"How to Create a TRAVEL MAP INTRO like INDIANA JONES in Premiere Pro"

Hey guys, Gilles here for Premiere Basics, a weekly series where we teach you all the ins and outs of Adobe Premiere Pro. I love traveling. I love meeting new people, exploring new places and learning about new cultures and languages.
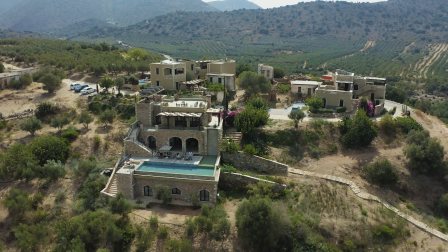[0:16]
And recently I traveled to Crete, one of the Greek islands, but what I would love to do is actually travel to India. I've already traveled a lot and most of the times I try to make a travel video for my travels, but I always wanted to have a cool travel map intro like the Indiana Jones movies and I never really found an easy way to create one of those until now so without any further ado let's make a super cool travel map intro now first we need a stock photo or a custom photo of a world
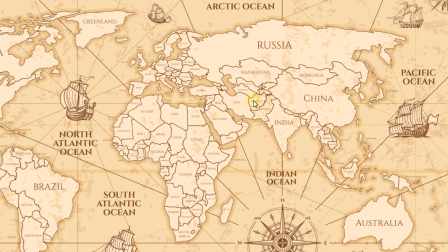[0:45]
map and I found a couple of these online on stock sites and I think I'm going for this one right here then I'm going to head over into Premiere Pro and
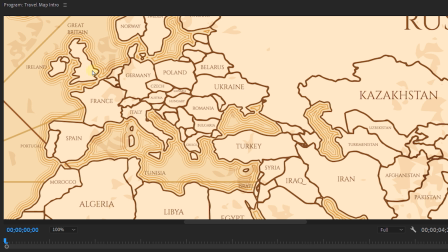[0:53]
drag it into the timeline and first I'm going to make a flight path and since I
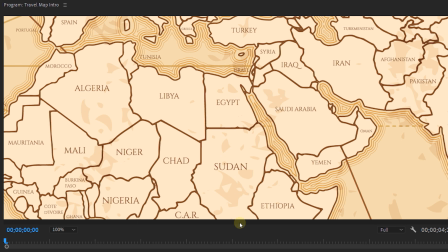[0:57]
live in Belgium I really want to visit India I'm going to make a path from Belgium to India.
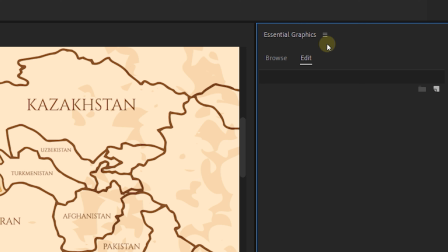[1:03]
Now I'm going to do this by going to the essential graphics panel and making a new rectangle.
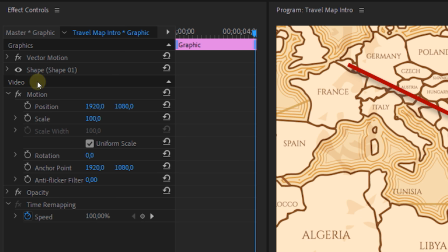[1:07]
I'm going to make this all the way from Belgium to India and then I'm placing a keyframe at the vector shape path at the end of my clip.
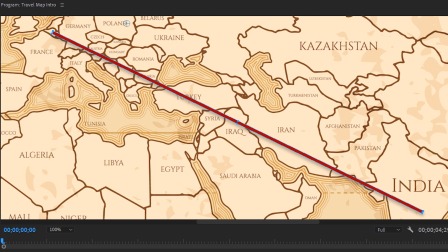[1:14]
Then I'm going to the beginning and adjust the path so it's barely visible. If we now play this it will look like a travel path where you fly over the map and this is already looking really cool but we're going to make it even more awesome because we're going to make it 3d wait what hell yeah we're going to make this 3d inside Premiere Pro now
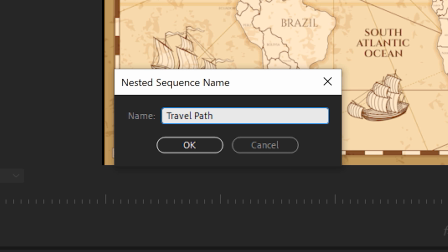[1:31]
first we're going to nest the map layer and the graphic layer together let's call it travel path and then we're going to apply the lens distortion effect to it and adjust the curvature so it looks a bit less flat pun intended flat art society okay next we're going to apply the basic 3d
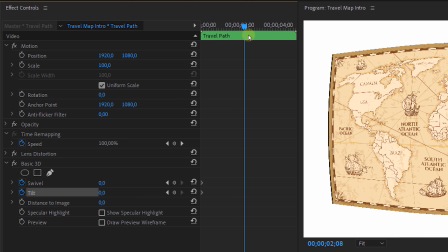[1:48]
effect and we're going to animate the swivel and tilt over time so we'll place a keyframe at the beginning of our clip for both
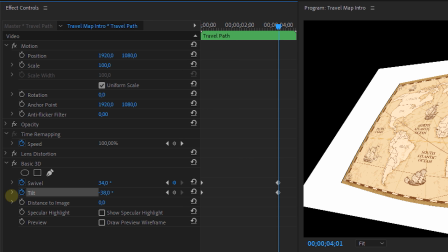[1:54]
those properties and then go further in time and adjust them so it looks like we're making a camera movement over the map.
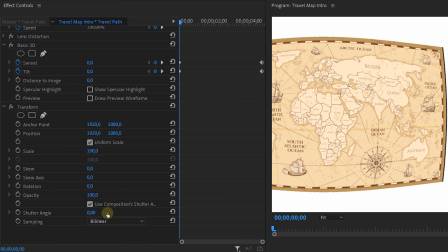[2:00]
Then we're going to use the transform effect to clean everything up. First set the motion blur to 180 and deselect this checkbox right here.
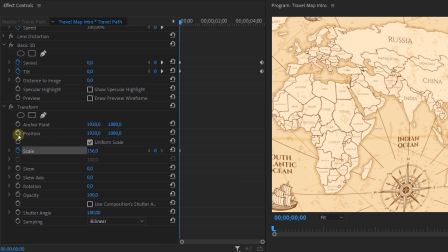[2:08]
Then adjust the position and scale and once again we're going to place keyframes in the beginning then head over to the end of the clip
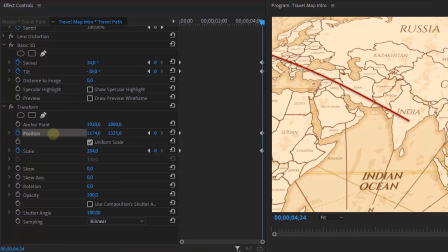[2:15]
and adjust the scale and position so that India is visible on screen but without having any borders on the edges.
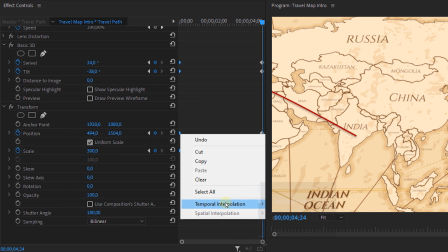[2:21]
And then we're going to select all the beginning keyframes and ease them out and select all the end keyframes and ease them in.
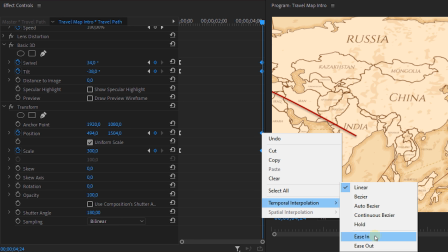[2:27]
Now if you don't know how to do this just right click on them and select time interpolation ease in or ease out.
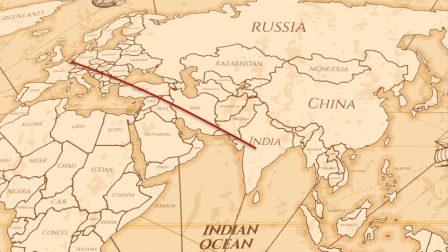[2:34]
Looks really cool already. Now let's add a finishing touch to it. We're going to nest this again and let's name it travel map intro.
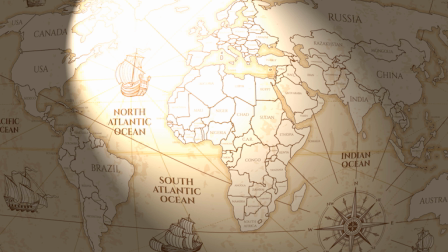[2:41]
Then we're going to apply the lighting effects effect to it. Now this will create a light source which makes it look like it's a real map laying on your desk or living room.
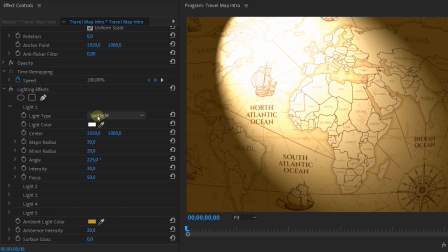[2:50]
Now change the lighting and color of the lighting to your likings and voila here we have the final result. Now of course if you want to get this even more next level you can always add extra elements like text layers,
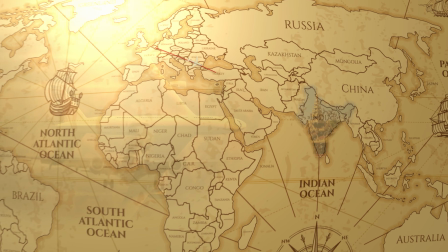[3:07]
graphic elements like location tags or you can just add videos in there and play around with opacity and blend modes. And that's it for this week guys. Let me know in the comments below which country you are from and which country you really, really want to visit. I'm super curious to know. I'll see you guys next week. And as always, stay creative.